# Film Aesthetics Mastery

I'm sure you've seen it before. Here's an example of a dissolve.
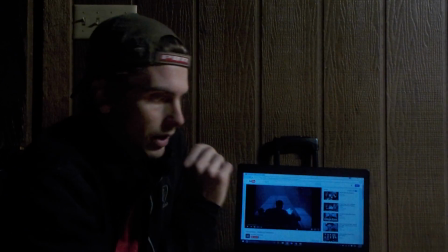[8:23]
This is just absolute textbook dissolve. We got this guy, he's reading letters that Kane wrote,
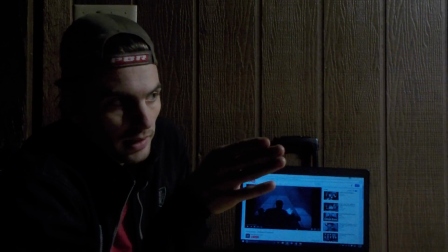[8:31]
and the camera is going to pan across these lines of script,
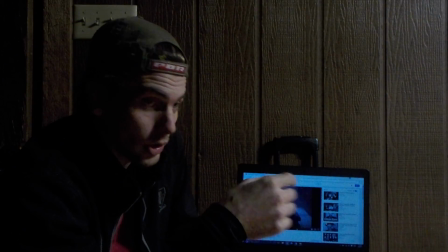[8:35]
and it's going to actually use the dissolve to have a flashback, or to fade back,
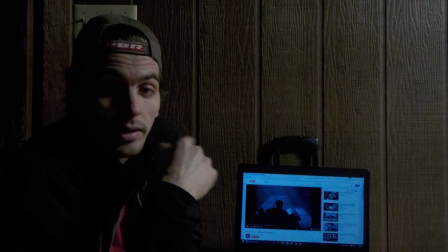[8:41]
I guess, to Kane's childhood. Actually, the snowball scene we just watched.
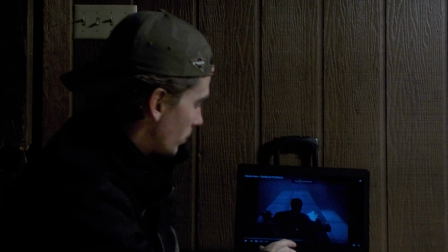[8:49]
So, let's watch it and see how it's done.
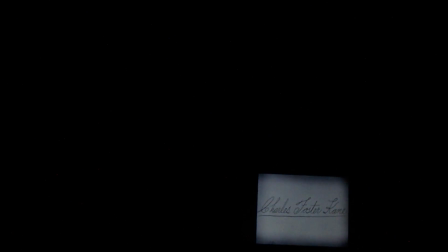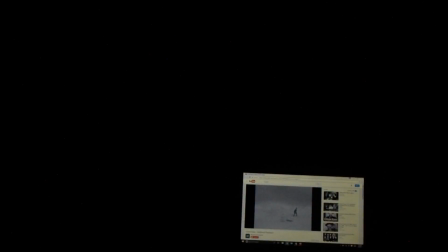Okay, that was a dissolve. Sound. That's the next thing we're going to talk about. In films, there's basically two types of sound. Two are diegetic sound, which is in-world. It's things that the characters are actually going to experience. Their voices, like if somebody's actually playing music on the film. Doors slamming, cats yowling, all those types of things. Non-diegetic sound is sound that is for the audience. It is not happening in the character's world. Score stuff that comes over the score, or the film's music. I'm sorry. If there's a narrative, if there's a narrator telling the narrative, anything that's intended solely for the audience that the characters cannot hear. Okay, an example of diegetic sound in Citizen Kane. I like this example a lot.
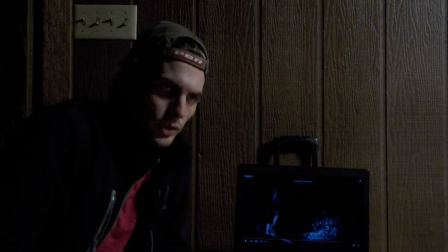[10:43]
All it is Charles Kane clapping
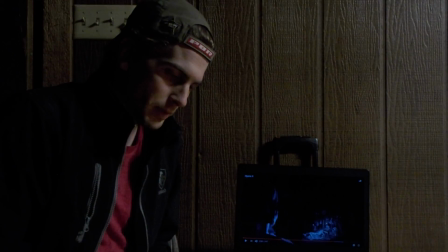[10:48]
at the end of Susan's opera performance. But it also has the rest of the crowd clapping.
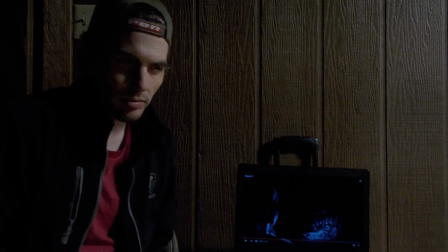[10:56]
And when the rest of the crowd's clapping, it's just a pitter-patter. Sounds a little bit like rain, like it's just polite, like nothing special. And when Kane joins in, he really, he's trying to make his claps as loud as possible.
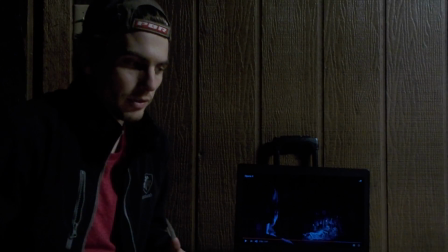[11:11]
This is diegetic sound because it is in the film, but it is definitely over. There's no way that anyone could clap that loudly. I mean, his claps they drown out the rest of the audience's claps. So it's very much emphasized.
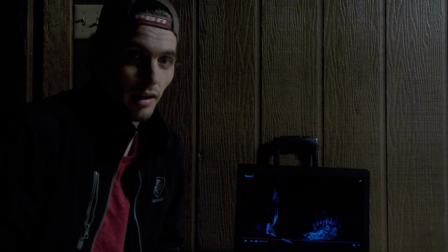[11:31]
He's got a lot of emotions going on, and how much he wants what he wants for, and how much he wants it for.
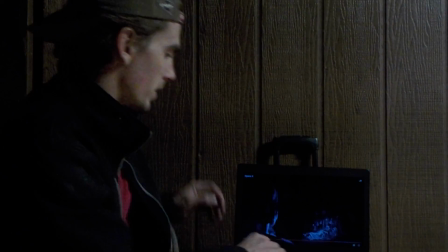[11:39]
Here we go.